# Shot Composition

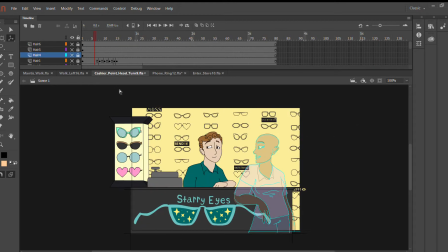0:05 Hey y'all, so one of the things that I wanted to talk about and approach as a subject a little bit
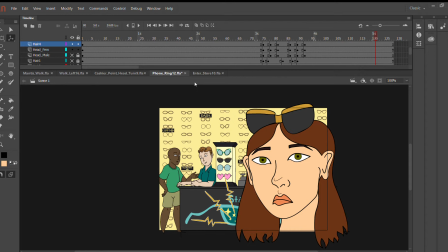0:13 that's more specific to the scenarios and how you lay them out is going to be about composition and shot composition, and that basically is just going to help you and help the audience members,
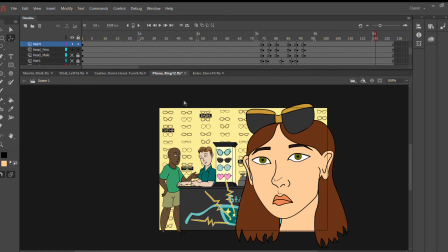0:31 because the people who are going to be using this simulation really want to make it as basic as possible for them to see what's happening and understand and get it. And just the quicker you can, based on how you arrange something,
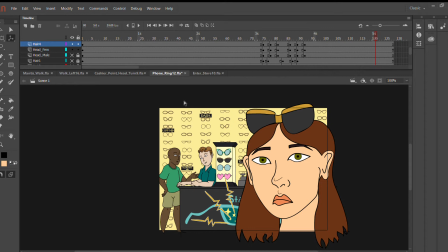0:51 the easiest way to kind of make them get it and understand what's going on, that's going to be easier for you. So, for example, here we have a close-up and the character's phone is ringing,
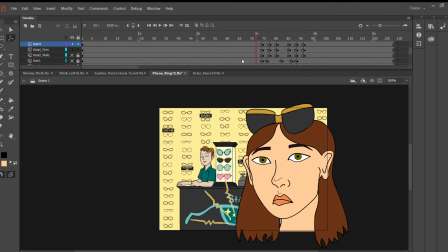1:06 and you can see there isn't really, that isn't filled in there, but you can see there really isn't a lot of movement in, the head. Like, you see, like, here, in this kind of area, the phone begins to ring, buzzing.
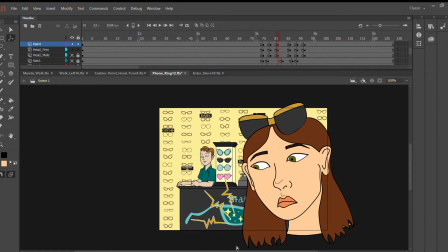1:23 There's a little just thing annotating that, simply these kind of lines, like the phone lines,
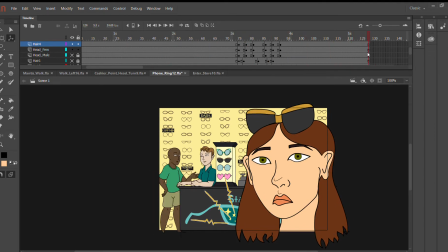1:34 indicating like a sound or some kind of like a buzz, and she's looking down on it, like making the movement of her just turning her head looking down. That really isn't that, hard. And her head is big, she's the focus, but you do want us to see,
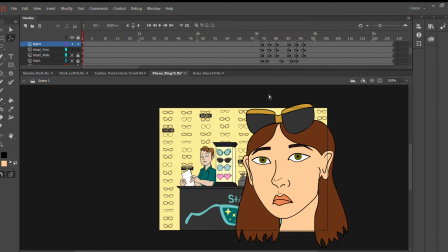1:54 or you want the audience to see, she's still in the store, so you have your wall and all your little, different brand deals or brand names that we've talked about, how to create those. So those are in the background, and the great thing about backgrounds is you can just,
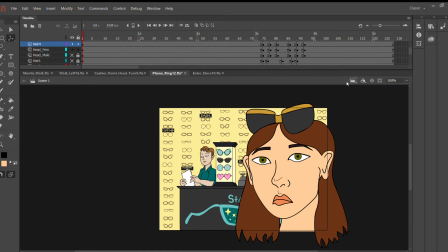2:14 static things, basically, you can just kind of use over again and again and again. So the counter is going to be like, the same and stuff, but you can still set up things based on the shot.
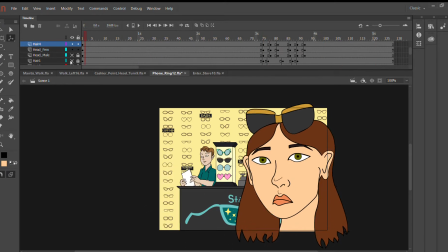2:28 So the head is big, it's over here. You can still see enough of the counter that you see the clerk is talking to a customer. Maybe they're a bit distracted from you at the moment, which leads to, scenario where you walk out of the store with the glasses. You can see the glasses on the counter, part of the logo,
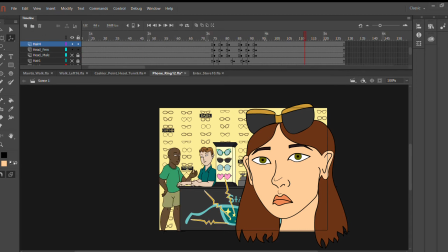2:47 which also shows the glasses. That just, is very important for establishing, like, you're in the store, this is happening.
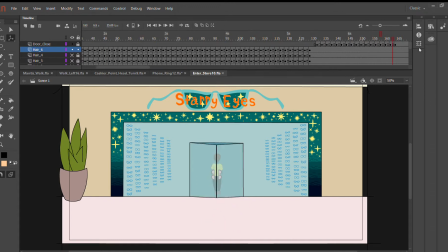2:55 In here you have, like, the person walking into the store, so the store is just front and center. You can see by the arrangement of the glasses kind of on the wall. They aren't the focus, but it's a detail that lets you know, oh, okay, they're going into a glasses store. The shot's pretty straight on, it's pretty straightforward,
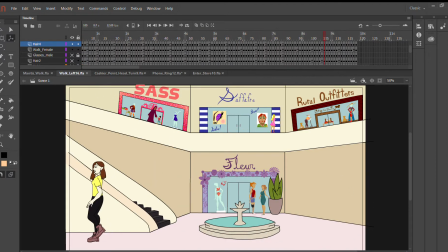3:18 And here you have, like, a lot of, here's an example of something that has a lot of background animations, and those were done pretty simply. Like, this person isn't really necessarily even moving, their arms are doing much action,
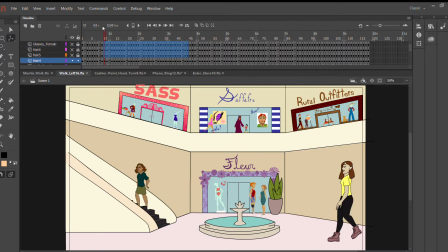3:33 they're just going up the elevator, and that's a really simple animation right there. Or you have, these people walking in the background, those are simple animations, but also you have these static things in the background that let you know, like, this is a mall, and they're arranged in such a way where it's just like,
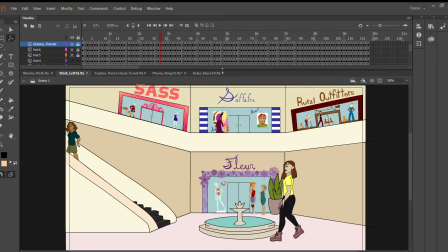3:52 yeah, you have these actions going on in the background, and you have these things going on in the background that let you know where you are, but mostly the shot is pretty empty in the place where you have this character, moving around, so the focus is on them and what they're doing.